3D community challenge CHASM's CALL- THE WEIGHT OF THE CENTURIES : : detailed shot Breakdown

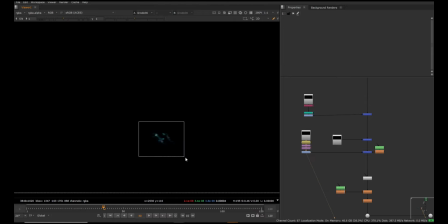There is one character, he's walking with the device in his hand, so this is just a hologram.
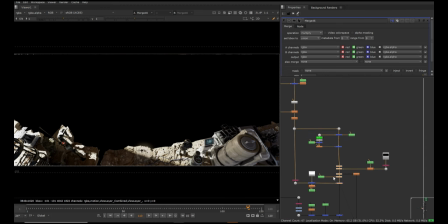So few more comp gradings overall here, and there is some ground interaction. If I go to the frame 1117, this light, I did the same thing as other lights. I took that red light and
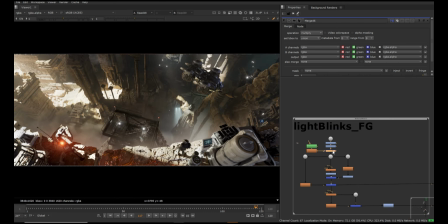added some glow and effects,
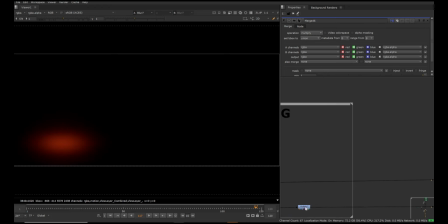just a little bit glow and some animation on that to turn it on and off throughout the shot.
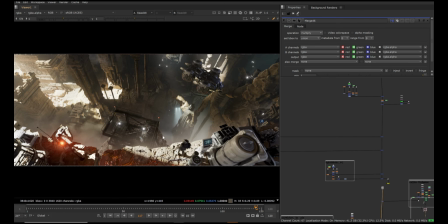So it will be like this by end. I did the same ground interaction using some renders.
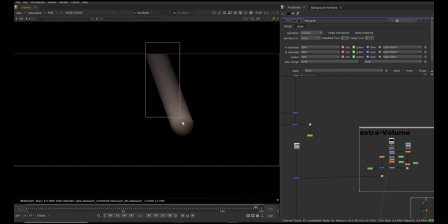And then I have some extra volume pass from Blender. It is simple tube in Blender, but it looks very sharp and cut out. So what I did is I just took it, I used some roto nodes,
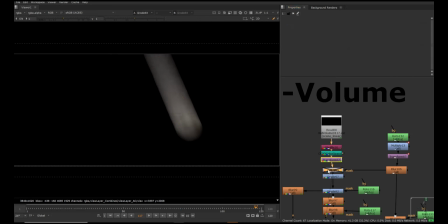roto shapes to create some shapes inside it,
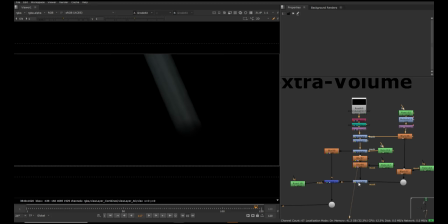and did some color grading. Since it looks too flat from top to bottom, I did some grading and added it on top here, and I just
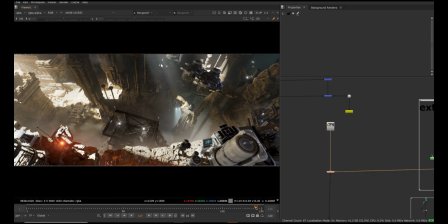overlapped it in comp just in front of this thing to give the depth from this point to far PG. And same, I have one more render pass from Blender.
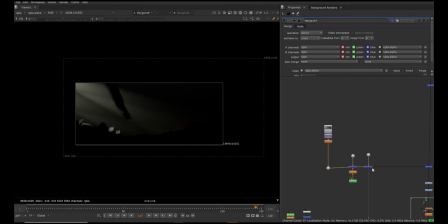I took some areas of that and I just used a touch in that
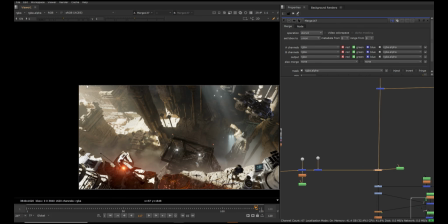entry area just to give that hazy feel.
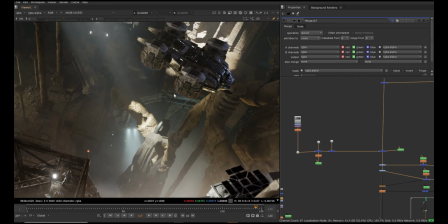And this is some thruster I did here, but it's not visible from this angle. It just gives a little hint of that, so it really not visible.
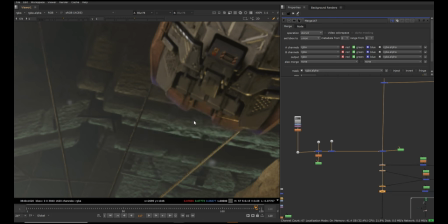So just on and off, you can see it gives a touch of hazy or a heat haze kind of feel.
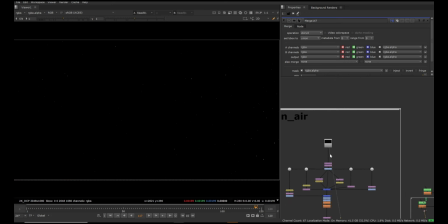Then there is one more particle 2D render I had. I just scaled it down in the corner. If I just bright it, I can see, and then use it like multiple times and made it bigger looking, and added it in the rays area.
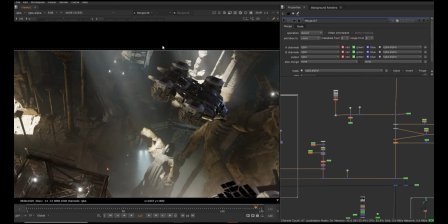So if you see this rays, I added one more ray here, and same, and it goes some particles.
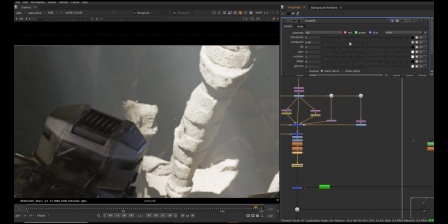If I just use grade and brighten it, you can see there are particles in this area.
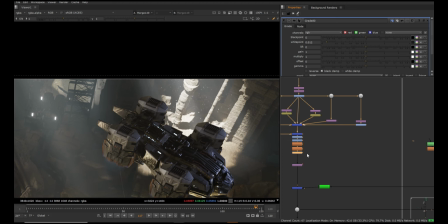Let me delete that.
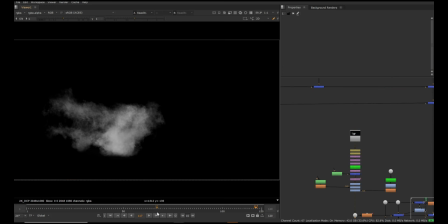Okay. There is one element I had. So this is one of the element which is from Action VFX. So it's like a smoke puff or something. I used this to
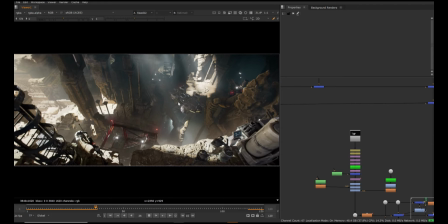get this feel when spaceship is moving up, some element is interacting, some dust is interacting with this.
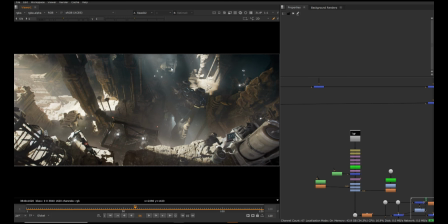So this helped me a lot too. And I also made some brightness read more well in the rays area.
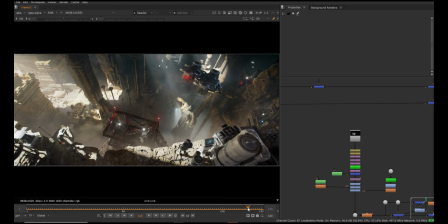So let's go to frame 113 and show you what is that exactly.
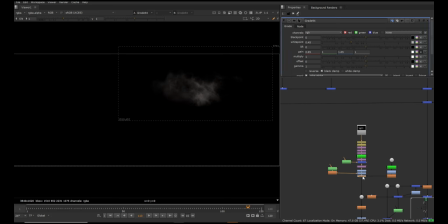So if I just turn this grades on and off, you can see it's too bright in some areas and less in some other areas. I just took this rays, I keyed it, and I used that as a mask to grade that smoke in that area, specifically in that area.
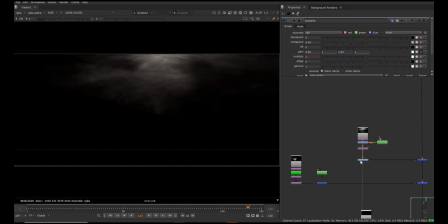Okay, then just turn it on and off, you can see more 2D smoke, more smoke.
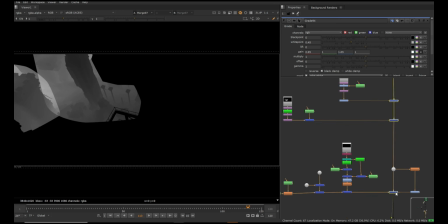This is mist again. I just used it in some areas like this, and if I turn this on and off, you can see the changes.
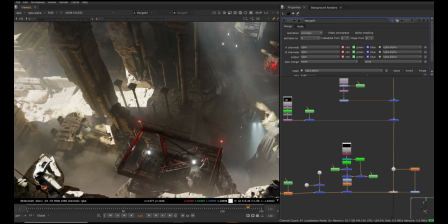So because this is like very hard light here, I wanted to create some bounce in the mist area.
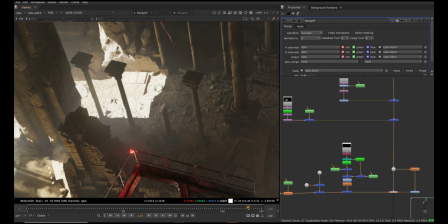I mean, since this light is too bright, assuming that there is some atmos thing around it, so that should create some kind of hazy feel on the brighter, surround the brighter areas.
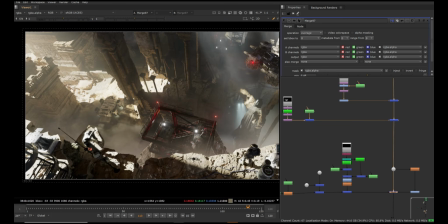I just wanted to create this, and it helps a lot to remove those sharp looking areas.
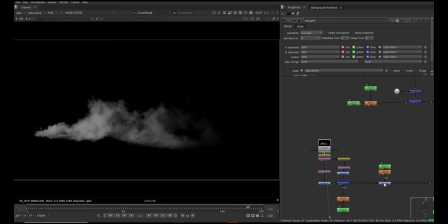And then I have few other comp elements.
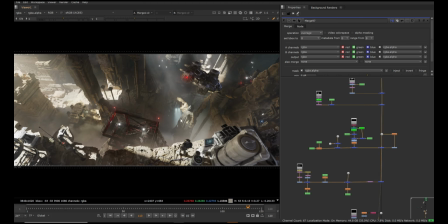I used it on top, just like there is some moving element from screen left to screen right in extreme FG.
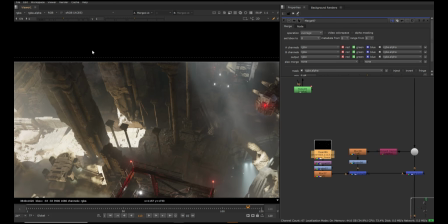More snow particles I used, like there's like small particles falling down.
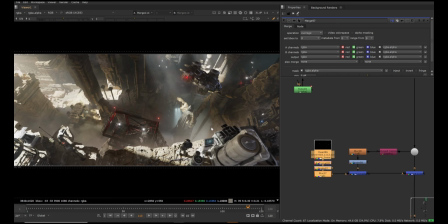These are like snow particles, but they doesn't look like snow because of the color I made. Some dust falling effect.
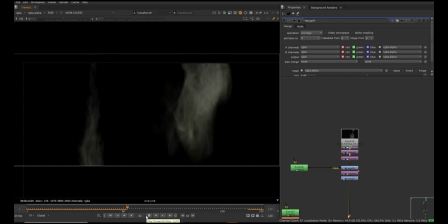So if you see this, this is element I used in multiple areas, like this.
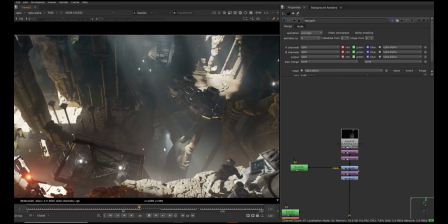There's some falling dust on this cloth and some this area, and also some of these ceilings and pillars.
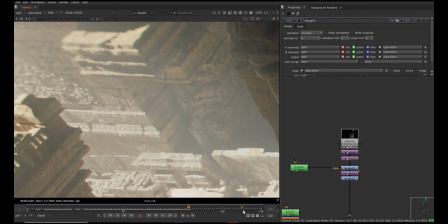So you can see. So that's the simple idea. I just dragged them, projected them on top.
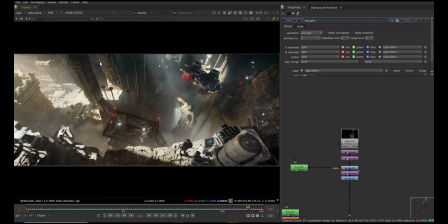I don't wanted to keep them very big, because if you keep them big, the shot, it will kill the scale of the shot. And then overall lensing effect, if you see that now, if I turn this on and off,
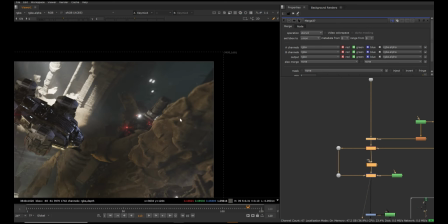you can see all the edges getting a little blurred, because I don't want to keep it very sharp.
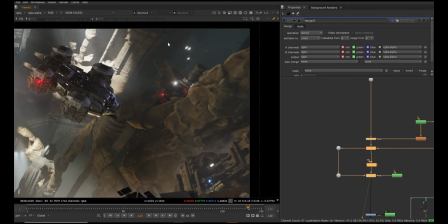It's to create that lensing feels around the edges.
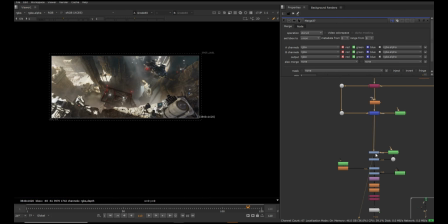Also some some overall color grading.
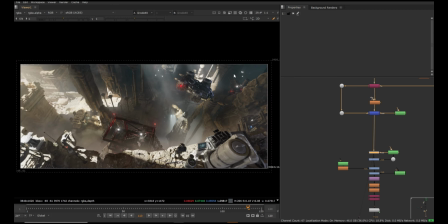If I just zoom it in and show you, so I just try to keep some blues in the darks and warmth or orange feel in the brighter areas, and some vignetting and some overall grading on top again,
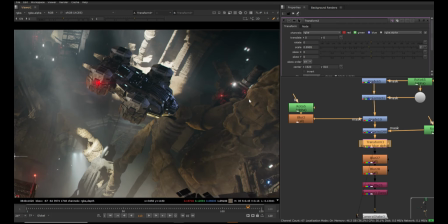and chromatic aberration. When lens, you wanted to create the lens effect,
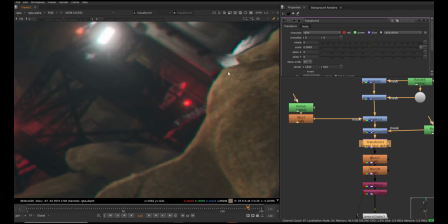then please remember that chromatic aberration helps a lot to get that green and reddish on the edges. So you can see that it gives an effect like that.
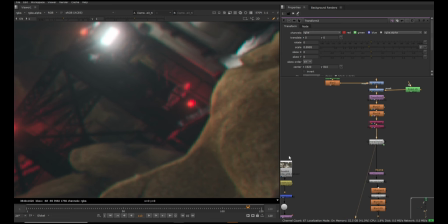And overall camera shake, and I did some lensing stuff again.
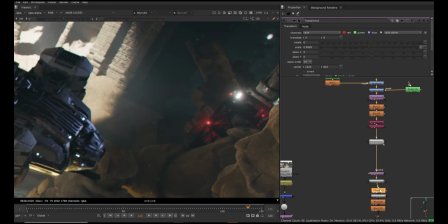So if I zoom it in and show you that I did some sharpening here, some sharpen is going on.
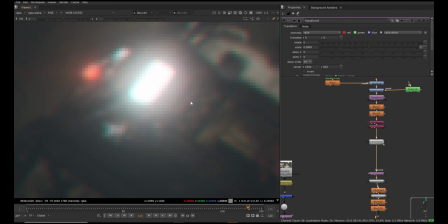It's very tiny, but it helps a lot. And overall grading, and I also added some grain effect here.
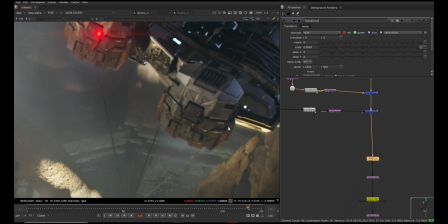See this grain, it makes a lot of changes in the shot when I add grain. I don't want it to keep it very crisp.
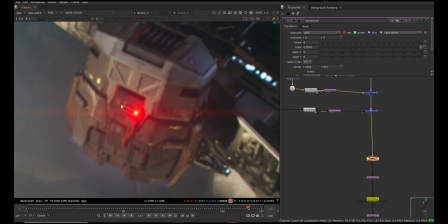And this light, I was somehow losing this light here,
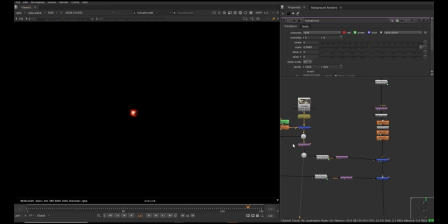So I just took some this light and added on top of everything.
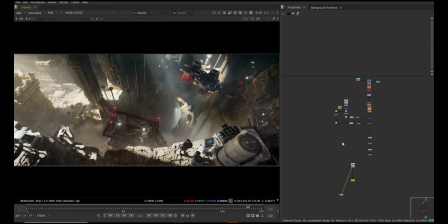This helps a lot. And that's it. This is my comp output in the end.
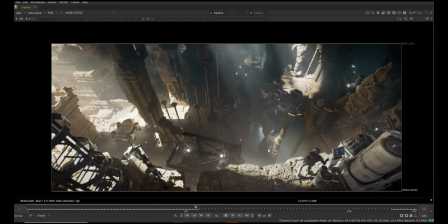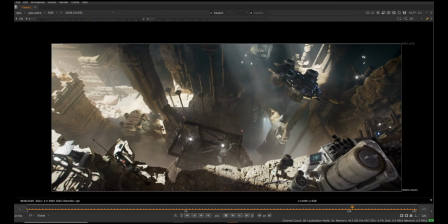So again, the basic idea was to keep everything simple, clean, and cinematic looking, and some lensing effect.
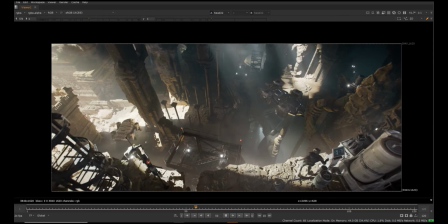I always talk about the lensing effect because that helps to make shot look really good and less CG.
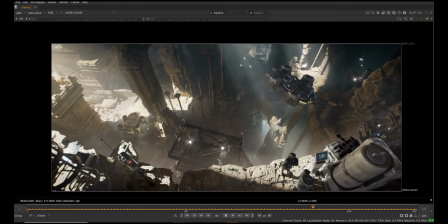So soon I'm going to make some more videos on this. I hope you guys enjoyed it, and please let me know if you have any questions, or also if you have like any suggestions for me to
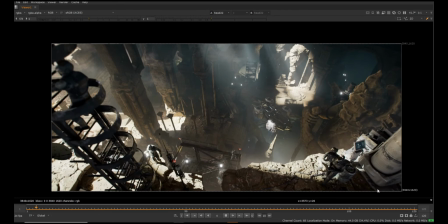improve my video tutorials. Since this is my first time, I wasn't really clear how to talk,
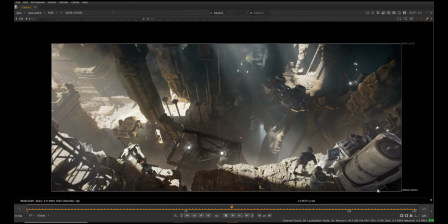so I'm going to improve that, but hopefully you guys understood every single point I have mentioned in this video.
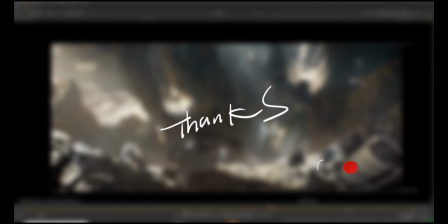Thanks guys, please like, share and subscribe my channel. Thank you.